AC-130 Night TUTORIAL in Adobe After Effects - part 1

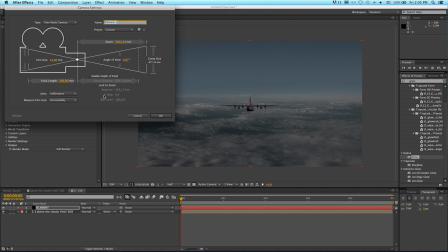But um, yeah So I'm gonna go for 200 mils And you can see nothing happened just put the camera in the scene the camera obviously needs to be a lot closer to our model So I'm gonna hit P on the keyboard to access position and you'll see here this Z value if I
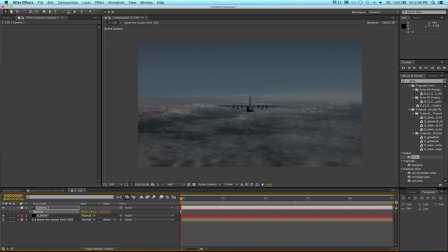start scrubbing it to the right We slowly move closer to the model So what I'm going to do to just speed things up, I'm going to put a typed value in there. I'm going to try say minus 6,000 Bit closer.
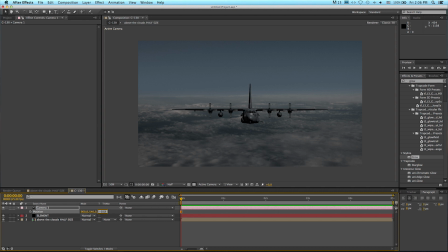Let's try a minus minus 5,000 There we go, that's better and at this point, let's come and make our background layer a 3d layer So I'm gonna enable 3d for it and obviously now it's massive.
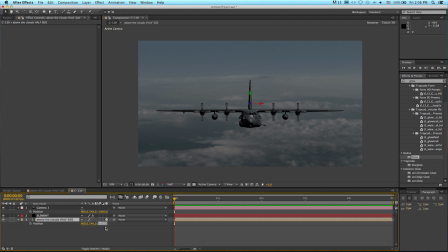It's close up So let's push that into the background. I'm gonna say let's put that at say 10,000 pixels into the distance That's great for now
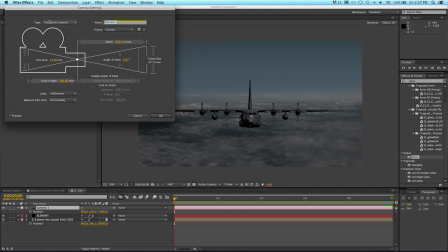And at this point come and make sure your camera is a two-node camera up here There's an option for one node camera make sure it's two node camera
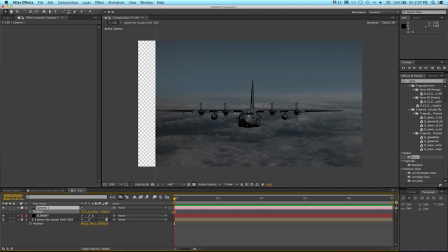What that will allow is if I move my camera left or right You see we get this kind of orbiting effect happening already because
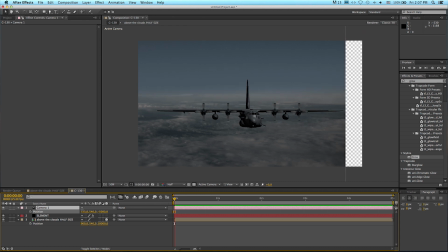the airplane model is positioned in the center of the comp And our sky is obviously way off in the background So doing this quick orbit test I can already see I think the sky is maybe a bit too far away
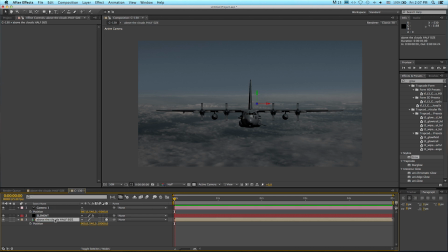So let's just go and set it to It was set to 10,000, let's set it to say 7,000 And now if I orbit my camera I think that's a slightly better motion relative to the aircraft So I'll reset my camera
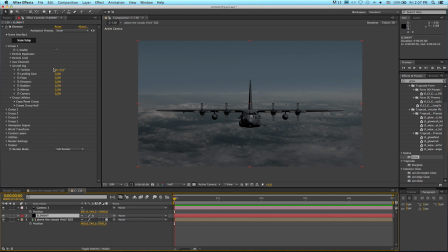and what we want to do next is come to our element layer and right off the bat let's go to group utilities and create a group null so what that's going to let you do is it's going to let you access all the position scale and rotation parameters for the aircraft
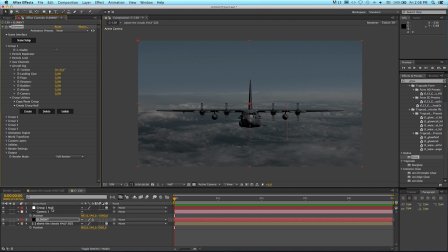without having to go and dig inside the element interface all the time so you can just come here now to this null i've hit r to open up rotation and you'll see here if I scrub the y value now we are rotating our aircraft so I'll reset that and let's rename this null to
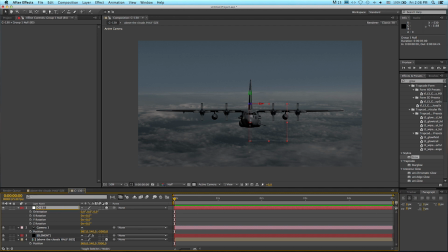c130 null and I'm going to go and hide the null because I don't need to see that red box the whole time and I'm just going to put it above my element layer so I always know where it is right so let's use this null now to just position our aircraft
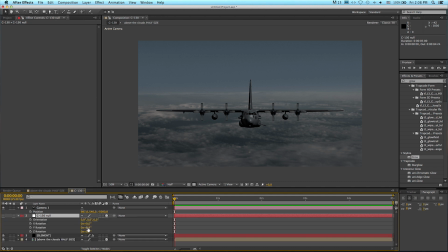roughly so I'm going to open up R and I'm going to just change the heading on our aircraft to sort of be at a nice three-quarter angle maybe somewhere there and I'm also going to rotate the z-axis which would be the bank or the roll something
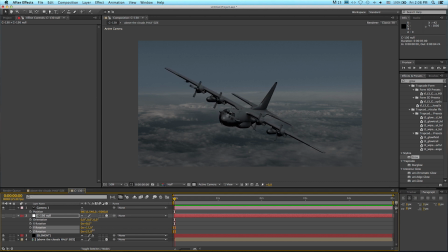like that so the idea is this gunship is kind of in a left-hand orbit firing the gun so it would be tilted or pitched like that and at this point I think I might want to put my camera just a little bit higher up to see a bit more of the top of that wing
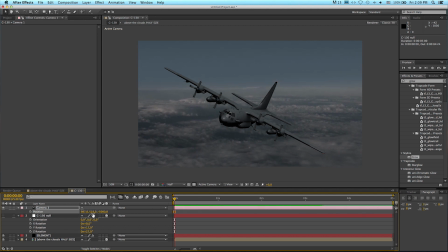maybe somewhere there and I'd like to now go and drop this horizon
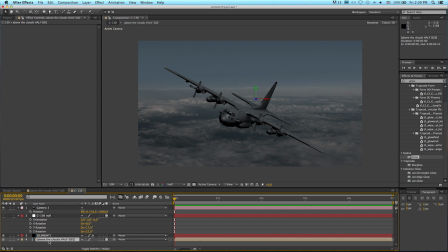and probably scale this image back a bit too so I'm going to just go to my cloud layer in the background scale it down ever so slightly somewhere there hit p for position and I'm going to drop it a bit lower in the y-axis just so my aircraft kind of breaks the
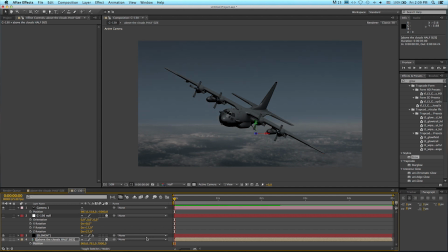horizon that's pretty cool and then let's come to our camera and let's just put a little bit of rotation on the z-axis cameras are hardly ever level especially in the air and I think doing something like this just adds a nice dynamic to the shot too so let's go ahead and tweak
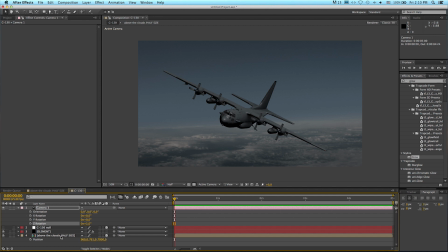our background image to get it a little bit more night time looking so
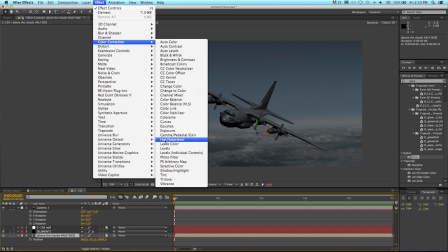I'm going to apply effect color correction levels and
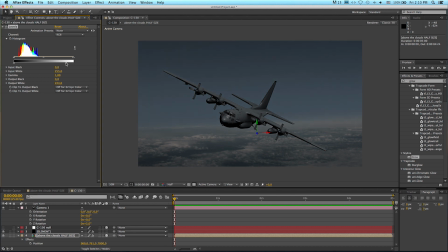again I'm probably going to bring the highlights down a bit I'm going to bring my shadows
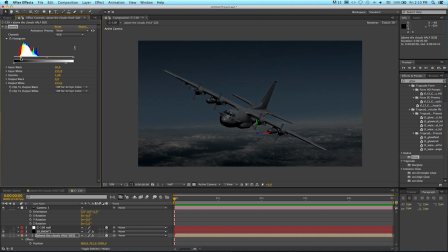in and just crunch the blacks a bit that's starting to get more in line with what I want and I'm going to also just crush the gamma a fraction maybe brighten up my highlights again something like that will do for now.
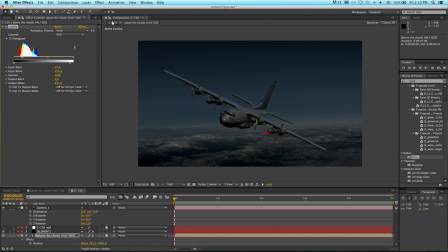And let's go ahead and start adding lights. So I'm going to add a layer, new light. I'm going to change this to a point. I'm going to change this to a point light.
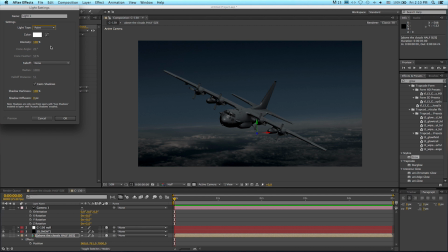Now the 3D purists among you are probably saying, hang on, that's not right. I'm going to simulate moonlight with a point light. I know it's not really the done thing, but this is art, not science. So make sure cast shadows is enabled the intensity at 100 color
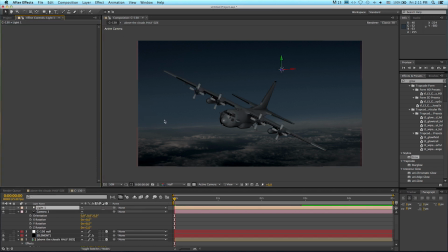is white say okay there's your default light position doesn't look too great so let's start by pushing this light into the background so it's behind our model so I'm going to just push the z value to the right which in turn
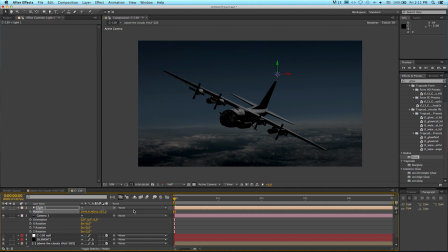pushes our light deeper into the scene probably somewhere there and I'm going to lift it higher just there to the edge of our comp maybe a little bit left there
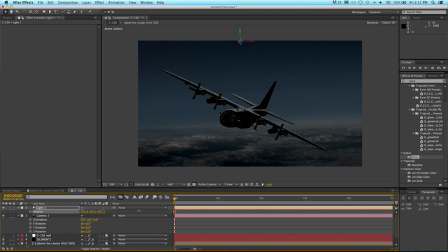we go I'm quite liking that position maybe a little deeper into the shot something like that and then I'm gonna come here to my element layer and this is a good time to start setting up shadows so what we're gonna do is access over
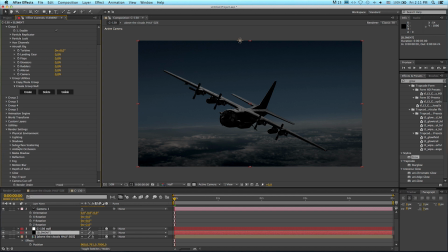here render settings come down to shadows change it from shadow mapping to ray traced and then tick enable and there you can see instantly what happened so off on off on there
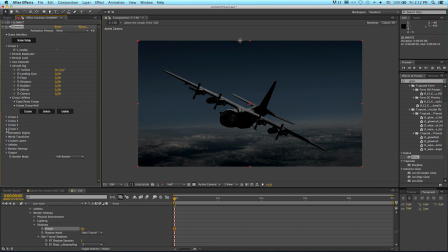we've got nice shadows being cast by our light now I want to go and add an ambient light just to put a touch of fill into these pitch black shadows and this is where things get tricky you really have to decide how much is enough before I do that this first light I
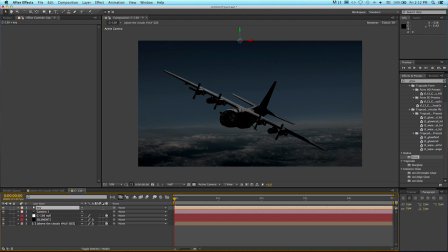made I'm just going to rename it to key because it's our key light in the scene and let's come up here now and add a new light this time we're going to make an ambient and for color grab your picker and pick one of these mid blues out of the sky something like
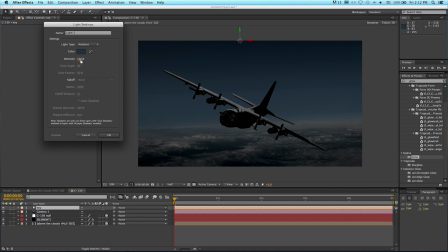that and for now I'll leave the intensity at a hundred just so you can see what it does
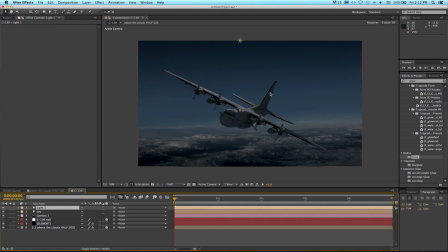So there you can see that ambient light giving us a whole lot of fill on our aircraft So let's go ahead and rename this light to ambient And let's drop its opacity way down because obviously it's far too bright
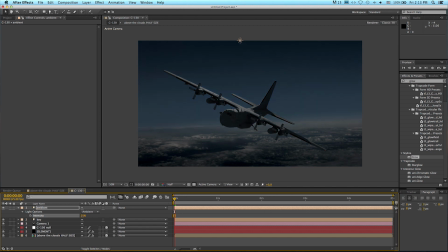So let's start at say 25% There you go immediately much better but still the side of the aircraft looking a little flat